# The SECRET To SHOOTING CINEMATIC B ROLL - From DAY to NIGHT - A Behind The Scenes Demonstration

I'm gonna keep it like this I just wanted to mention quickly the shots that we got before because of how we're gonna cut them with this scene we're gonna have Hannah coming up onto that really cool like pointy rock so we're gonna mirror the shots that we got in the first pool scene because we want everything going right to left for the daytime stuff and then when we film the nighttime stuff we're gonna go left to right and they're gonna be like opposites to each other which is gonna have a cool effect so those ones are gonna be mirrored and from now on for the
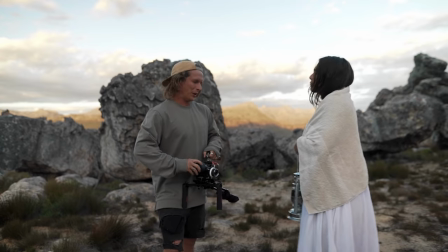daytime stuff we're going right to left everything of hannah moving in that direction we're gonna shoot our next scene now shame that is freezing but we just need
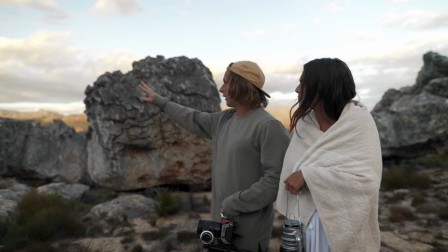a couple of shots right here with this background of Hannah kind of walking along here and then we're gonna have to wait till actual night
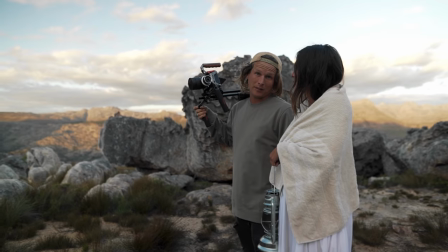time.
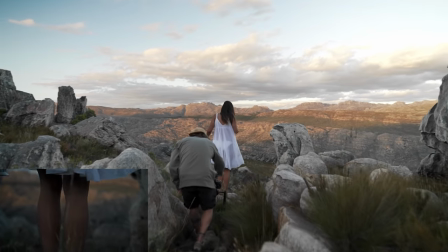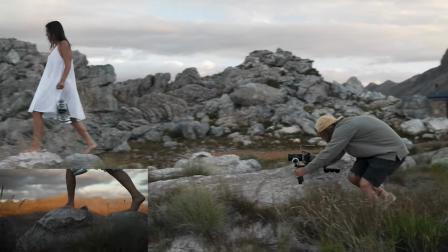I'm gonna get one or two shots just of the surrounding area here to show that it's like daytime
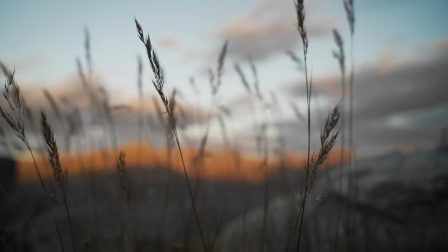the sun's hitting the mountains and everything nice establishing shots and cutaway shots I can use them in between the shots of Hannah. Everything is looking so nice with this light with the white dress like pops out of the rock so much it's a contract see
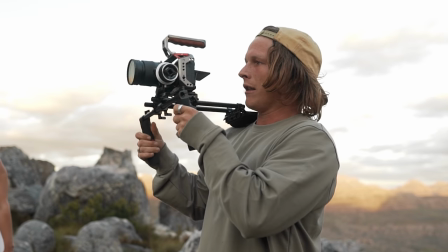um something i'm really liking about this is rather than having it up on my shoulder which does work nice but for a lot of this i want to be slightly
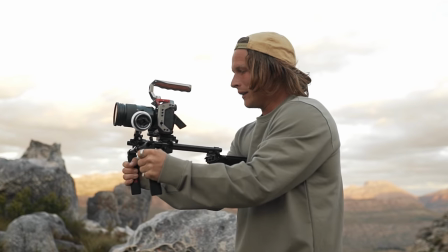lower and actually like pushing it into your chest works so well you can keep it really nice and stable and you have that like pushed up on there we don't need too much more of this maybe let's get a really nice big wide of hannah going across this rock pot leading
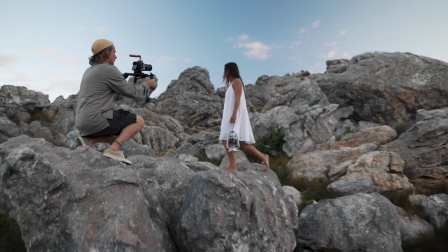up to the last shots of this one is going be hannah walking up here and getting to the top of this like lion king
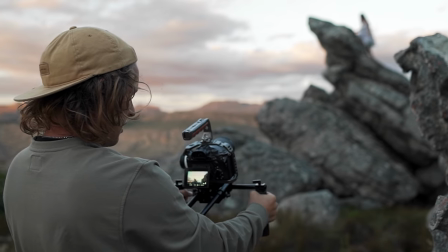pride rock style thing and then i'm gonna get some really nice long shots of her up there and that's where the scene's gonna end this is a little bit confusing so just bear with me basically what we have to do is the actual end scene the lantern is gonna relight itself which
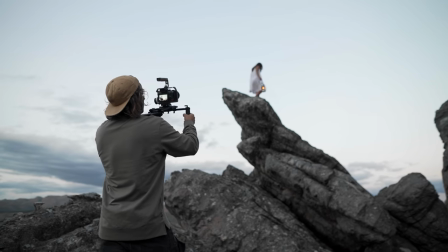we're gonna do now and then hannah's gonna walk back down going the opposite direction not right to left anymore left to right and we're gonna get that one shot now which is gonna be the final final shot then Hannah's gonna come back down and just because it's way too hard to film her up there if I
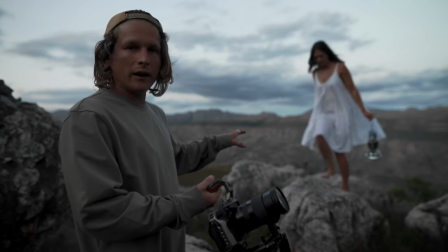want to be up there with her we're just getting a bit of a fake shot here we're pretending that Hannah's still on that same rock but
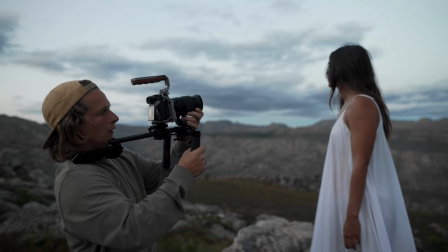because I want to film some close-ups of her face and stuff I can't fly around or it's gonna be really sketchy if I stand on the edge
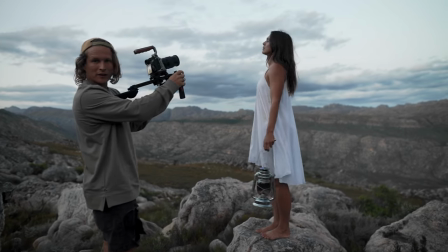there so I can stand here now and get close-ups of Hannah's face it's still the same background there's not gonna be anything else around
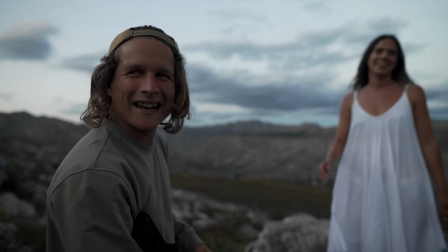here I'll just look up a bit. This video is looking a lot more spooky than I like kind of anticipated and then we haven't even got to the like nighttime
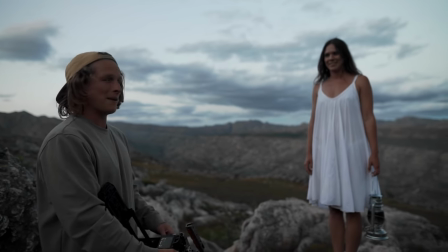stuff yet so I think we're gonna have to put some music on to make it not like too creepy I think that'll change it.
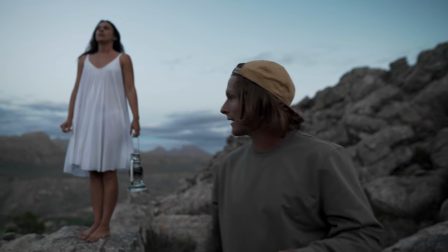The final shot that we're gonna need before the actual nighttime shots is the lantern is gonna like light itself at the end of the
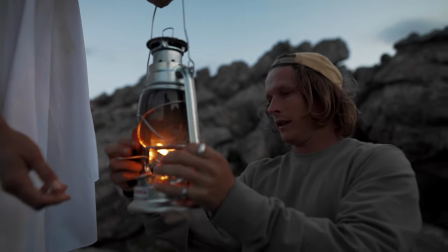video again and the way we're gonna do that is we're gonna shoot a close-up of it being lit already and then turn it off and then when we're
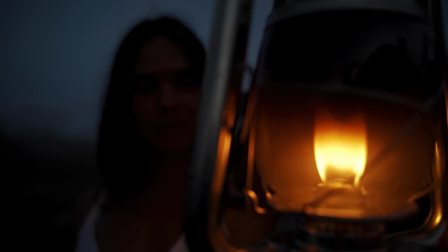editing it we're gonna reverse it that is super sick I think those are all the shots that we're gonna need until the actual night
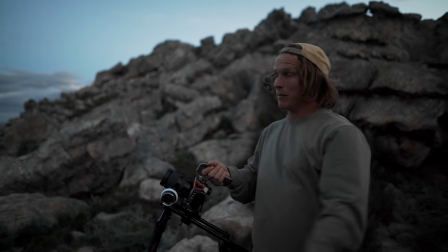stuff so now we're gonna have to wait till midnight tonight which is when the moon rises and this whole place is gonna be lit up by the moon and we're gonna shoot the rest of the scene which is gonna happen first in the final video so that's it for now we're gonna go chill we waited up till midnight and there was clouds everywhere blocking the moon so it's two o'clock now and the moon is out from the clouds we're gonna shoot our little beginning scene to the cinematic section it is very dark the light the moon is not lighting it up as much as we
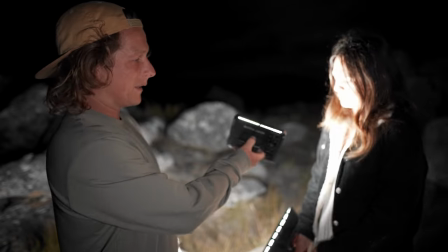had hoped we have these actual panel lights like this one and the one that hannah is holding
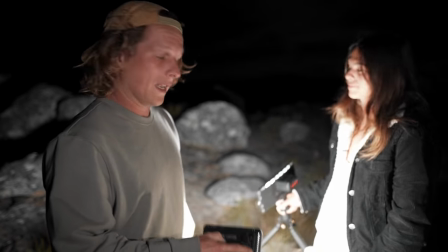and then i'm hoping with the lantern lighting up Hanna herself
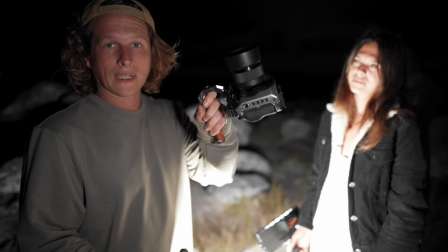we should have enough light. I'm gonna be shooting with just the cage rig like this handheld because I want it to be quite tight and moving around.
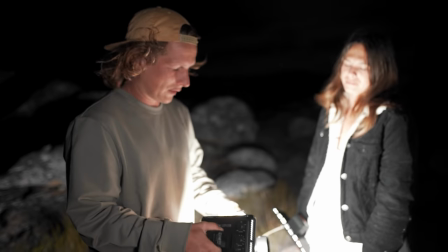I have a 50 millimeter 1.8 on here just so I can get some good low light and hopefully it should be cool.
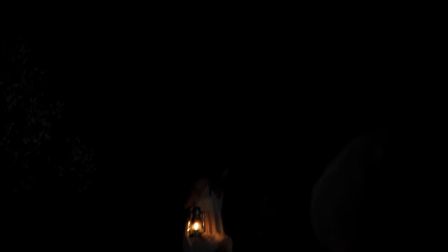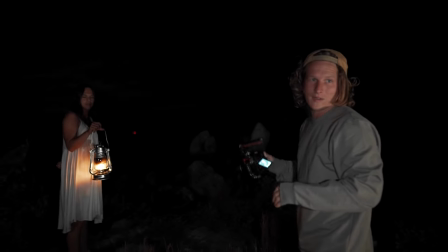Use the lantern to kind of light up Hanna's face and like show her face in the scene.
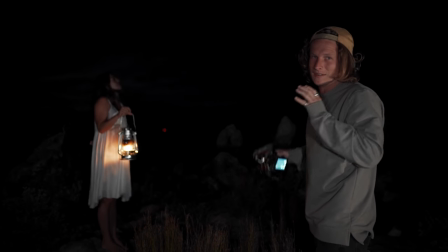I don't want it to be like too spooky and weird so I think by showing Hannah's face and her not being all creepy we can get like some nicer
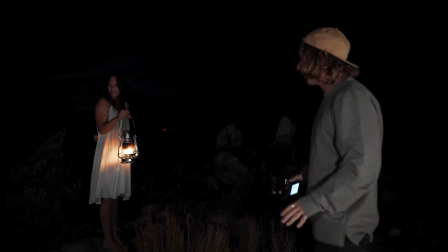stuff just to make it not too like spooky and like horror movie style so everything for this I'm not shooting at a higher frame
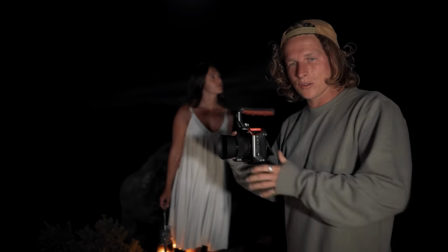rate I'm keeping at normal speed I don't want it to be slow-mo at all I want it to look a little bit like shaky and jerky and then
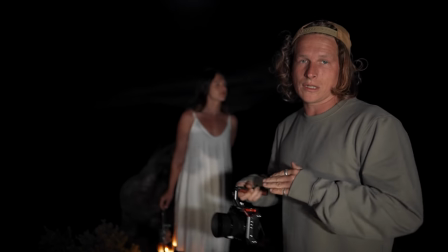the daytime stuff is going to be like a lot smoother using some slow motion so this one I'm kind of like whipping the camera
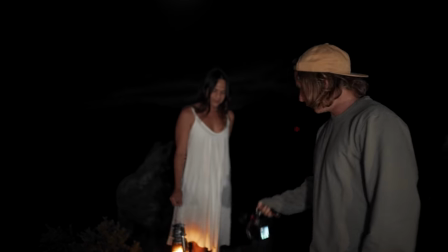around like this and moving around.
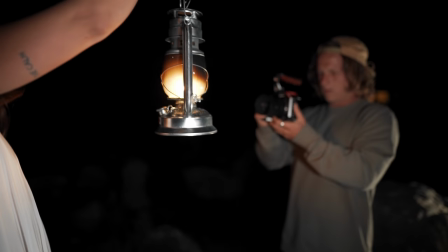For this next scene, we're gonna get the falling part.
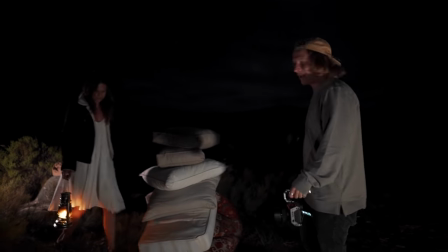So we've collected all of these pillows and we're gonna put them on the ground nicely and I'm gonna film like facing up a little bit so
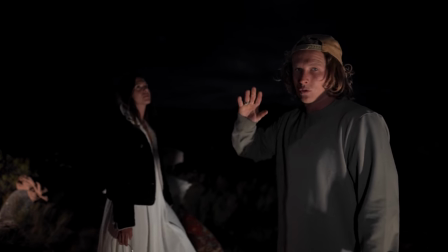that you don't see the ground like Hannah could be as high as your imagination thinks she might be and then she's gonna fall back like that and
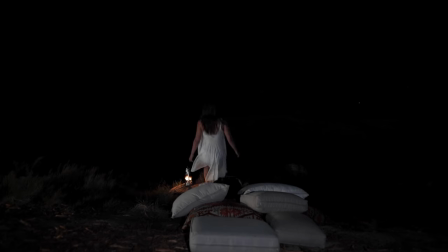we're gonna cut that to the one of falling into the swimming pool. So basically, you're not gonna see the pillows as she hits the pillows. She's actually gonna be into water I think that's gonna be it. That is all the shots that we need. We can finally go to bed It's the next morning. We are done with the shoot. We've got everything we need. Hopefully Had a lot of fun making it. It was definitely challenging shooting at night and like in the different scenarios But I think what we were able to capture it turned out really nice So let's have a look at the final video the edited finished one and see what you guys think